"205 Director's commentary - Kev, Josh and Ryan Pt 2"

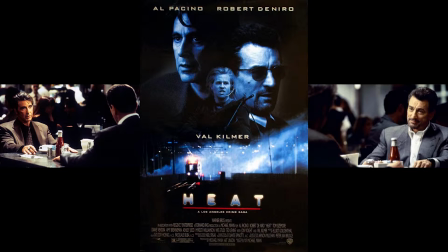[0:03]
In terms of construction, we incorporated ideas from some American crime films such as Heat. The diner scene between Robert De Niro and Sylvester Stallone was a useful scene to take ideas from, as it included a pastiche element of confrontation that fitted well with the conversation between our characters,
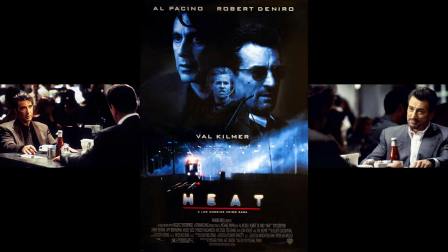[0:19]
Frankie and Tony. Our character profiles are typical of the crime genre.
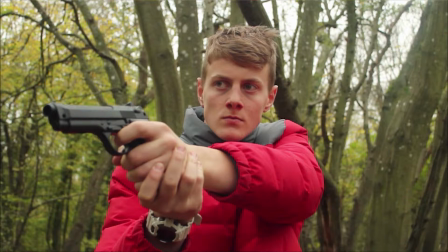[0:24]
The anti-hero, Tony, tries to protect his sister from the antagonist, Frankie, while being caught up in a race to get the money. Tony's character challenges the typical conventions of protagonists, which in turn creates more conflict and tension within the storyline.
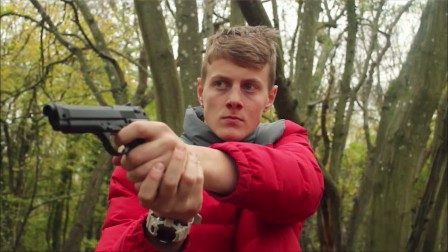[0:39]
This leaves the audience with certain enigmas to try and work out what will happen in the narrative. There are general conventions of good versus evil in our narrative.
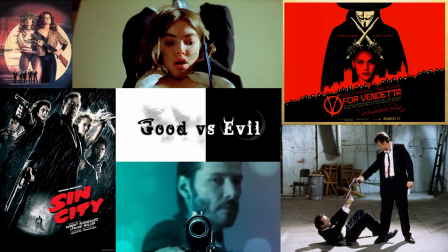[0:47]
Revenge and betrayal are key elements that are representative of crime films, and we have used these topics emphatically in order for it to become clear and concise for the audience.
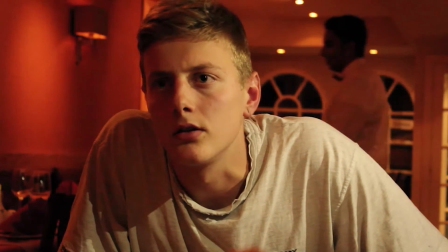[0:55]
We have incorporated a non-linear narrative in our trailer to ensure the plot is seen as ambiguous, yet still maintaining understanding.
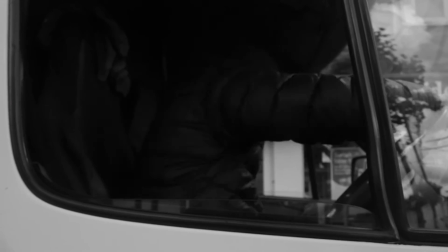[1:03]
The trailer switches between the equilibrium and disequilibrium in the first half of the trailer.
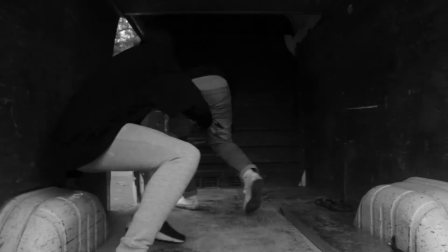[1:08]
The voiceover enables the equilibrium to seem like a flashback in order for the audience to understand the plot but disguise the various details that it contains.
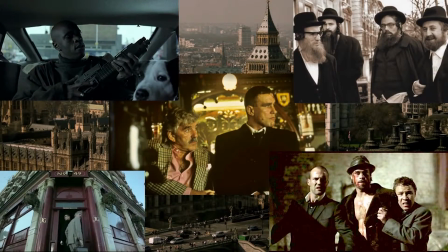[1:17]
Relating to mise-en-scène, British crime films mostly take place in urban cities. For example, Snatch is set in and around central London. This is usually because of the well-known association with gangs and drug lords living in built-up areas.
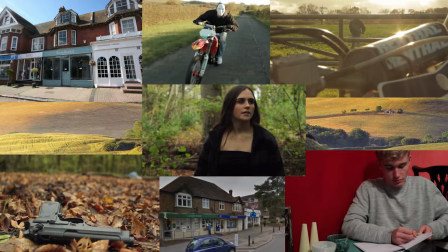[1:31]
Our film challenges those conventions by primarily setting the film in the rural areas of small villages as it appeals to our niche target audience. However, we can argue that isolated areas conceal crime. A wooded area is perfect for a murder, for example, so the setting does in some aspects conform to low-key criminal figures.
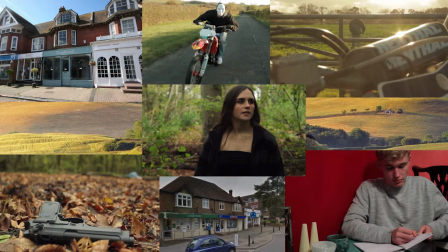[1:50]
The characters involved in the film are small-time criminals, therefore it is set in small towns. These locations are easy to shoot in terms of practicality for the low budget, and the cast and crew all live nearby.
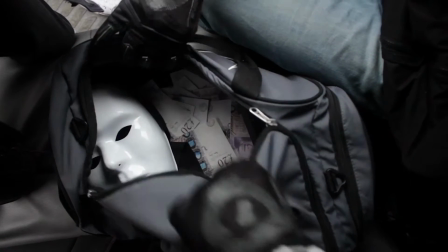[2:02]
Their take from the bank heist is not as high as a major Hollywood criminal would make, which reflects our very low budget.
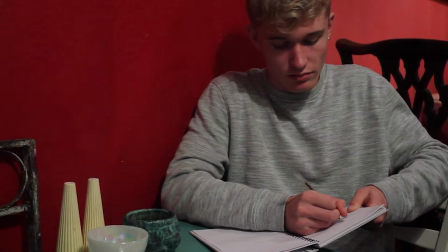[2:08]
Their facial expressions remain stern and focused throughout, which builds drama and complies with the crime genre.
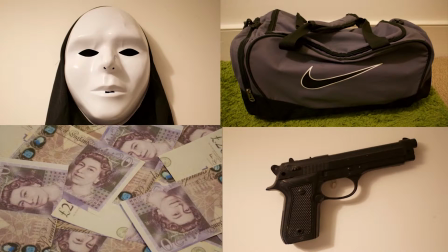[2:14]
For our props, we primarily used guns, fake money, and duffel bags, which are all quintessential items in a criminal's inventory. These items conform to the criminal's stereotype, which helps the audience to understand their profession and build a distinctive iconography to the film's image.
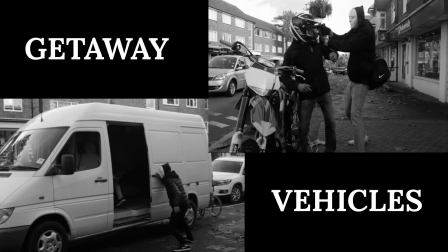[2:31]
Getaway vehicles such as the van and the motorbike are stereotypical, which conforms to the gritty crime genre.
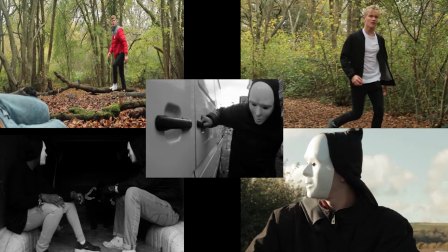[2:36]
In terms of costume, the characters are wearing jeans, tracksuits and black jackets, the typical dress code of a modern small-time British criminal, therefore conforming to the criminal conventions.
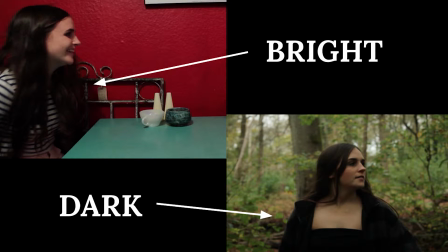[2:46]
Our female character, on the other hand, wears bright colours in the beginning of the narrative but is dressed in black towards the end. This suggests that she succumbs to the antagonist's lifestyle and becomes brainwashed by his devious nature.
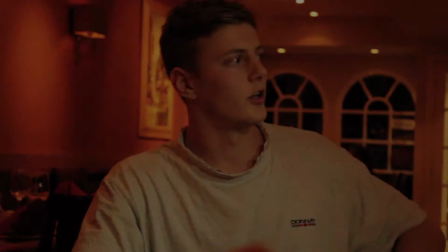[2:58]
The lighting we used in the cafe scene was very important.
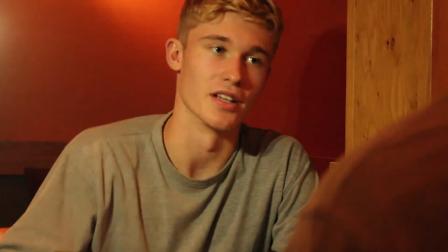[3:01]
We incorporated dark, low-key lighting with crimson walls to convey the broken atmosphere in the restaurant between Tony and Frankie.
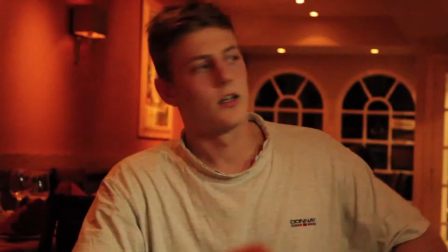[3:08]
We wanted to establish a dark, revengeful mood and subtly inform the audience that Frankie has returned from the shadows with a death wish.
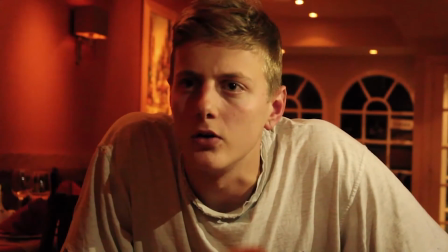[3:16]
The side and back lighting provide a gangster element to the scene, which is slightly different to the lighting in the cafe scene in Heat, which is hard and bright.
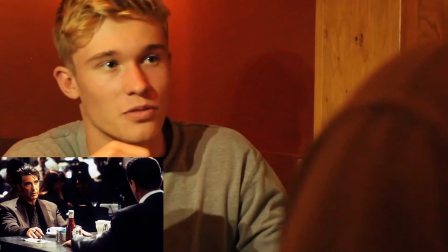[3:24]
Therefore, using intertextuality, we have used similar aspects of the Heat diner scene and invented a post-modern feel to our restaurant scene.
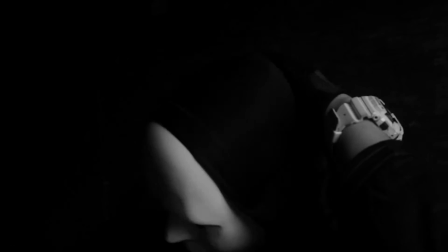[3:31]
In terms of filming and editing, we incorporated post-modern camera techniques such as the graphic match of the black and white mask faded onto Tony's face.
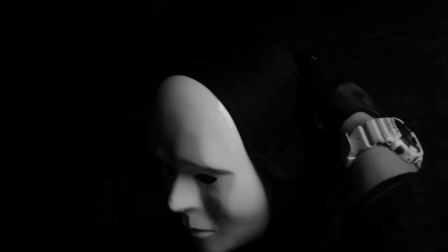[3:39]
This adds to the concept of hyperreality as the two separate images are merged together using cross dissolves.
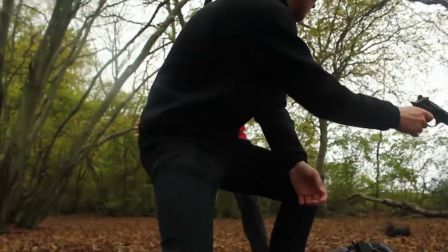[3:44]
The fight scene in Butcher's Woods uses flashes and corresponding sound effects when Tony's punches swing and connect with Frankie.
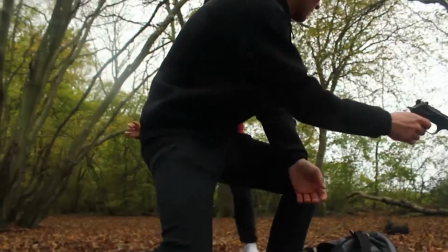[3:51]
Like in many crime trailers, the quick cuts and sound effects are used for dramatic effect to make the hits more severe to shock the audience,
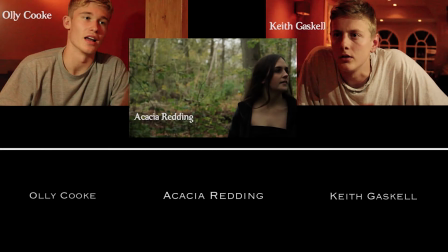[3:58]
which in turn helps to build pace to the scene. Discussing titles, we originally placed the character credits in negative space next to the character's portrait.